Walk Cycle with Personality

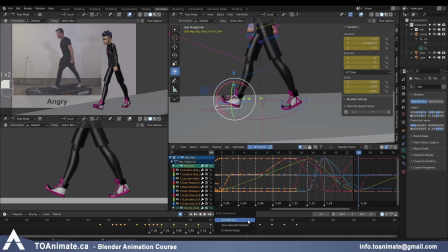(45:48)
Now I'll make sure everything is keyed on my frame 024 and delete the rest of the animation that I don't need, because I don't want it to be affecting my loops. And now when I play it, it will work perfectly.
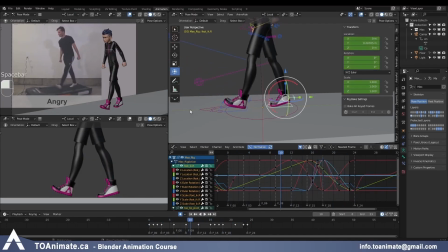(46:03)
Okay, so that's the trick with the feet, or anything really where it's offset by a certain amount of frames. You just go to that frame where it changes from one side to the other. So for us it's frame 12.
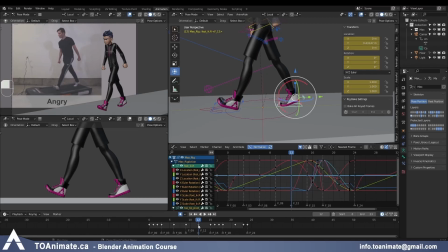(46:16)
Make sure there is a key, because you can't paste values in Blender if there is no channel keyed, right? So key everything again, delete one side, delete the other, mirror paste from frame 12, and then because you won't have any keys on this side yet, go to -12,
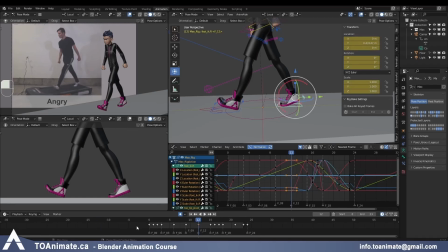(46:36)
copy paste again, and then just delete everything before frame 0 and after frame 24, otherwise you're gonna mess up your loops. And now you have a perfect mirror paste with offset.
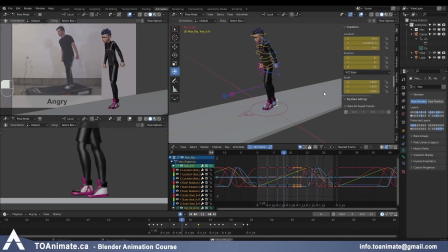(46:46)
So I didn't have to do that work twice. Okay, now let's see what else we can do.
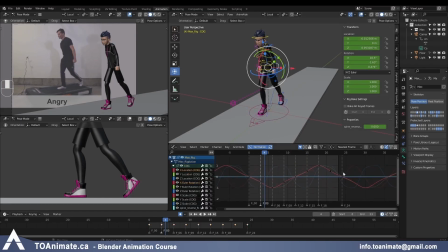(46:51)
Now we start looking at these wavy curves, and we don't want that. We're gonna start actually adding we're gonna start adding eases here. So I'll grab these 2 keys and these 2 keys, S, Y. Just gonna push them up
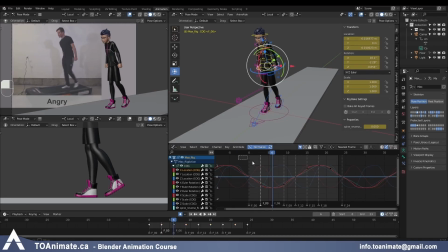(47:06)
towards the other 2 frames, or I can just do it manually and grab everything, press V, auto clamped, and it fixes my curve, and now I have these offsets. Okay, so now my curve looks better. And you want to go through all of your controllers that you animated and just want to make sure that there isn't anything weird happening,
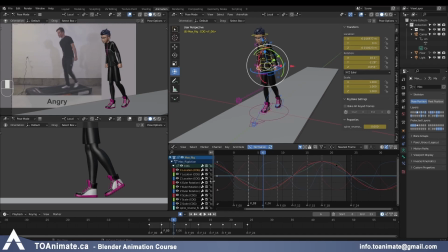(47:25)
any hiccup or the tangents look wrong, and start adding eases where you can. So here we already have an ease that we created before, and I'm just gonna look at it and see if it makes sense. So I'm gonna grab my key here, GY, and I'm just gonna wiggle it.
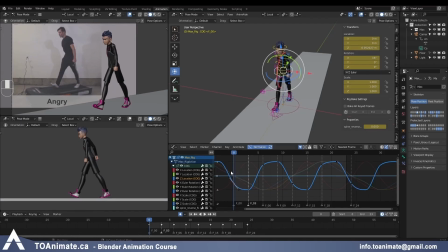(47:45)
And this is the up and down on the cog.
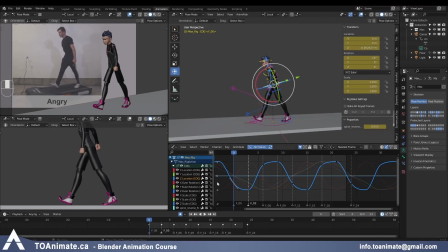(47:47)
Now we have the up and down looking good, but I'm wondering if we can push either that or the down pose, because right now there isn't much difference between the two, but in a reference there is. So let me try both. Let me bring the down pose lower
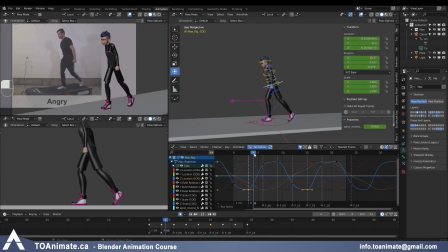(48:07)
a little bit, and it's helping with my back foot too, because you can see that it's starting to get stretched through here on my side view. It's starting to look a little odd. So I'm just gonna bring that down, and let's see if I can bring my stride pose a little bit higher.
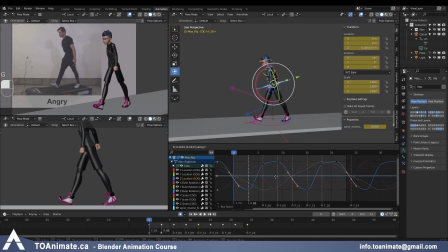(48:26)
And it's letting me, like I still have some bend to the knees, so I can afford to bring it a little bit higher, and that might work a little better. Now there's a little bit more bounce to the body.
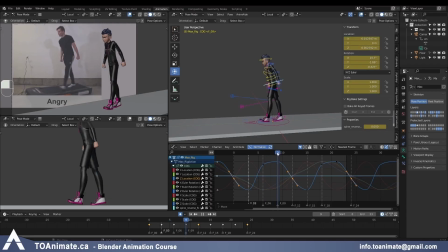(48:39)
And you want to remember that our stride position and our up position, they aren't really that different from each other. Like, yes, you go up higher, but the difference shouldn't be that big, because otherwise the character will look like they're getting on their tippy toes every time they go on the up position. Okay, let's look at other stuff.
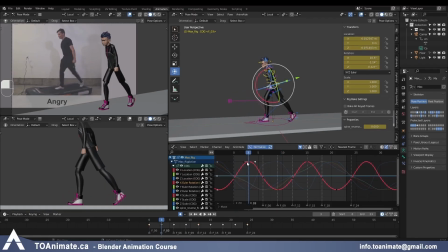(49:01)
So if we want, we can add a little bit of easing in here as well. I'm just gonna paste it, move these,
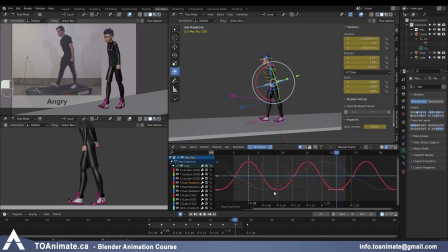(49:15)
paste that, and it's not too much, but there's a little bit of easing now thanks to these tangents being stretched. Okay, so here, because the body hits the ground on the lowest position on frame 3,
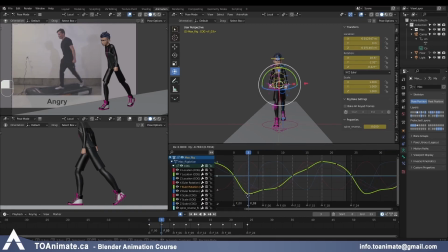(49:30)
I feel like we can also make the body move most side to side on frame 3 as well. And then we'll have the opposite happening on the other side. So we're adding a little bit of an east curve like that.
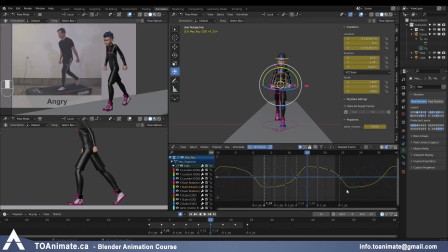(49:46)
So we have an ease out and then drop into the down position, and then it eases into the up position and it drops again.